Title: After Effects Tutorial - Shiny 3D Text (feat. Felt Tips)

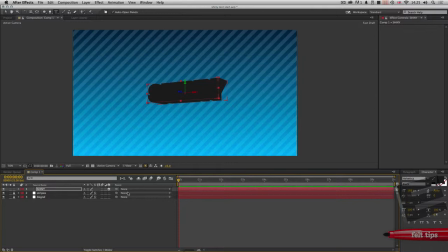[4:10]
If you put a light on the bauble but the walls of the room were black, or they were not illuminated by the light, same thing, the bauble would reflect its environment. You'd see nothing. If you had a cyan environment, you'd almost see nothing. If the cyan was the exact complement of the red that the bauble reflects,
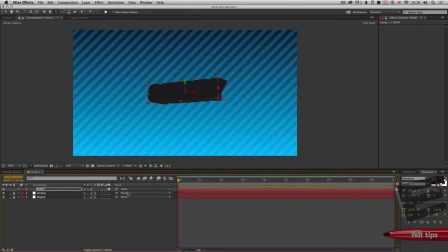[4:28]
there's no red element in the cyan light or the cyan environment to reflect. You'd have a similar kind of thing. If you took a Christmas present that was wrapped in mid-grey paper and you illuminate that with a yellow light, it's going to look yellow.
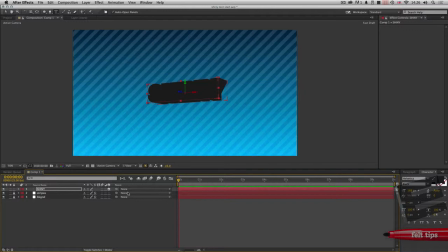[4:42]
So you've got to think that an object is really only as good as the light that illuminates it and the environment around it. That's what makes it look like it looks. And until you've got those things in the scene, it's just not going to look 3D.
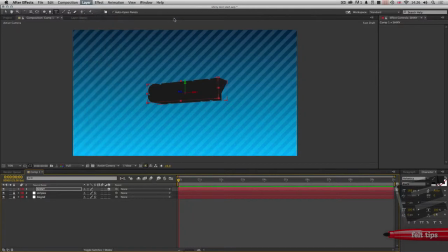[4:56]
So the first thing you've got to do is to add a light. And we'll just have a neutral light.
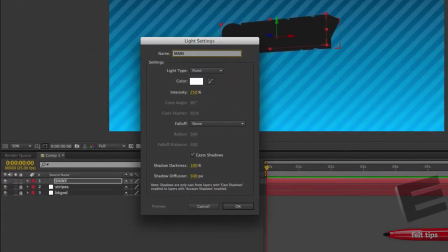[5:02]
We'll call it main light, something like that.
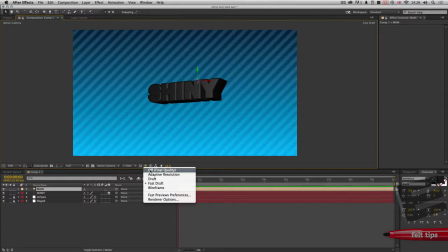[5:06]
And what I'm going to do is I'm going to switch out of Fast Draft, because there are a few things that don't show up in Fast Draft. So when you're sort of setting the look, it's a good idea to not be in Fast Draft. Sometimes you're like, hey, where's my shadows? And they're not there because you're in Fast Draft, or the things can look a bit weird.
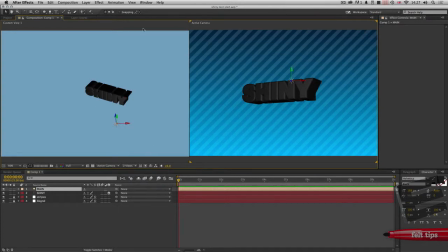[5:23]
So I'm going to go into two views, and in this view, I will switch into Fast Draft, I guess. And this is so that we can sort of navigate around and we can easily see the relationship of our lights and our object in this 3D space.
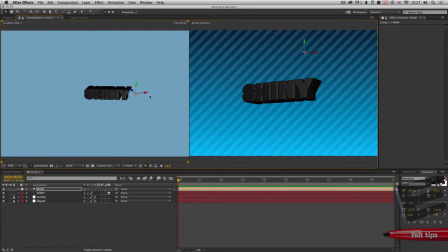[5:39]
So I'm just going to shift that up and a little bit over to the right like that. Now let's just check our light is casting shadows.
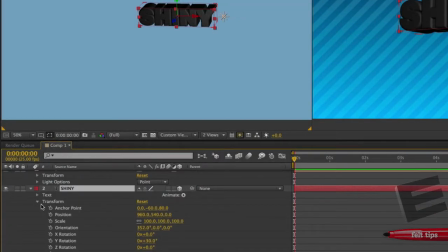[5:48]
Our text is accepting shadows, I should imagine.
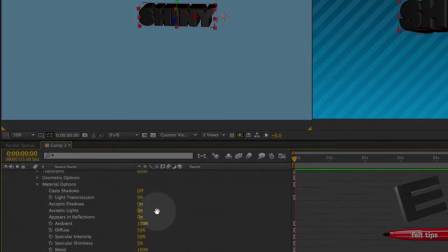[5:54]
That's usually the default, accept shadows. However, it's not casting shadows.
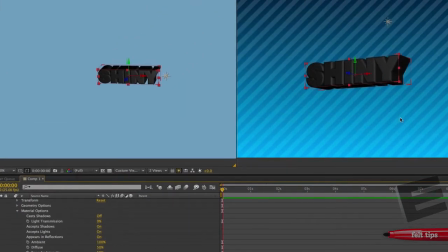[5:59]
And since there's nothing else in the scene casting shadows, it doesn't have any shadows on it. So one of the first things you can change about the look in the lighting is if the text itself casts shadows. If you turn that on, you can see that's off. Let's just zoom in.
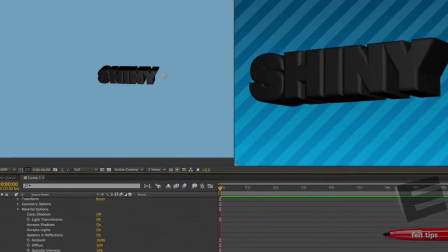[6:15]
Oh, not on that one, because that's in Fast Draft. We won't see shadows. But here, we go from off to on.
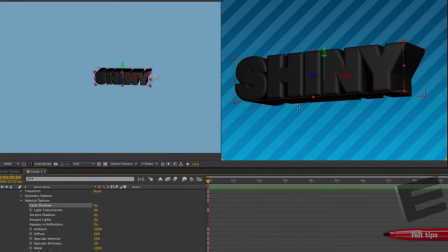[6:21]
It gets darker. The text starts casting shadows on itself. So we'll leave that on for the time being. Just give ourselves a little bit more screen over here, shall we?
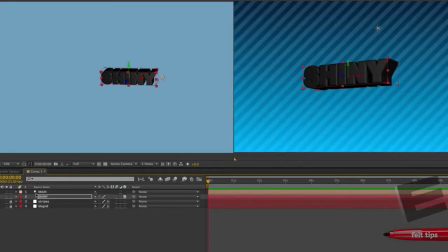[6:34]
Now, we've put a light in the scene, and straight away we can see that we've got something 3D looking now. But generally speaking, if you were a photographer photographing something like this, you wouldn't settle for one light.
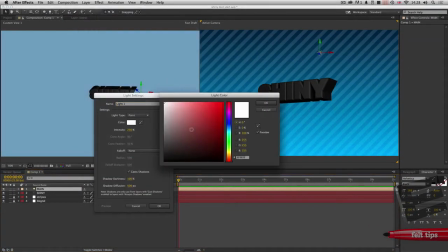[6:46]
You'd put a few lights in there. So let's do the same. Let's make another light. We'll make it a kind of bluish coloured light, something like that.
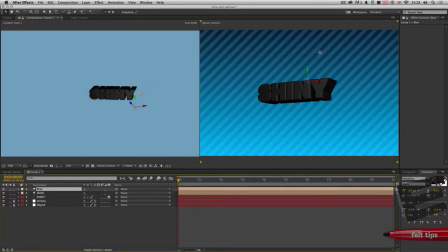[6:55]
We'll leave the intensity like it is. We'll call it blue. Stick it in the scene, and I'm just going to pull it over here just so that it's coming from a sort of different place to our original light. And I'll do another light which will kind of make, let's make this one, we'll call it red.
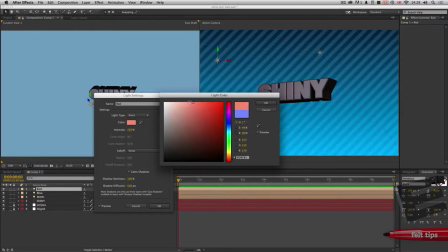[7:14]
I'll actually make it a sort of warm, salmony, sort of pinky, fleshy type of colour, something like that.
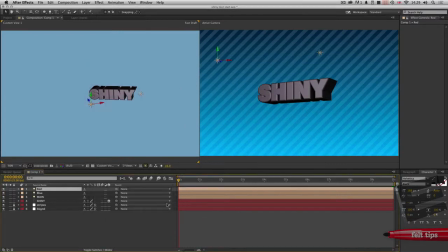[7:22]
And with that one, what we'll do, and you can see actually now that the cyan-y blue of that light and the red of this light are actually combining to make a more or less white light. Red and cyan being complementary colours will add up to make white.
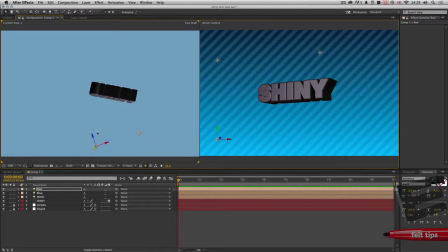[7:37]
But with this light, let's just rotate around there, I'm going to put it pretty much underneath the text like that. So it's just sort of illuminating the underside of the text a little bit and just creating a little bit of fill down here, you might call that.
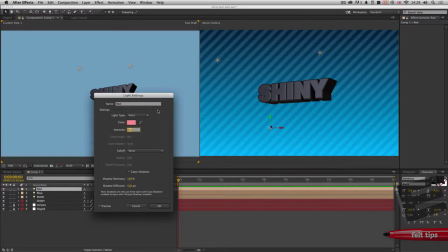[7:53]
What I'll do is I'll just turn the light up really super high for a second, just so you can kind of get an idea of what it's actually doing.
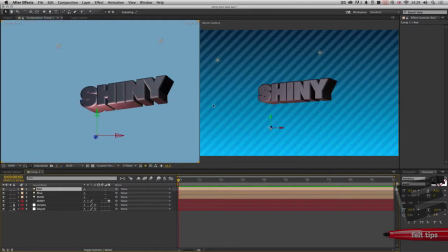[7:59]
There you go, you can see it's kind of illuminating the underside somewhat. And I like that effect.
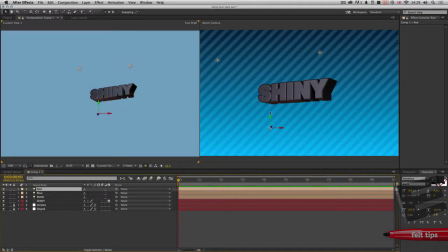[8:06]
I think I'll put that on about sort of 400. It's just giving something down here so that we're not just looking at complete shadow. We're getting some surroundings. We're building a kind of environment, don't forget.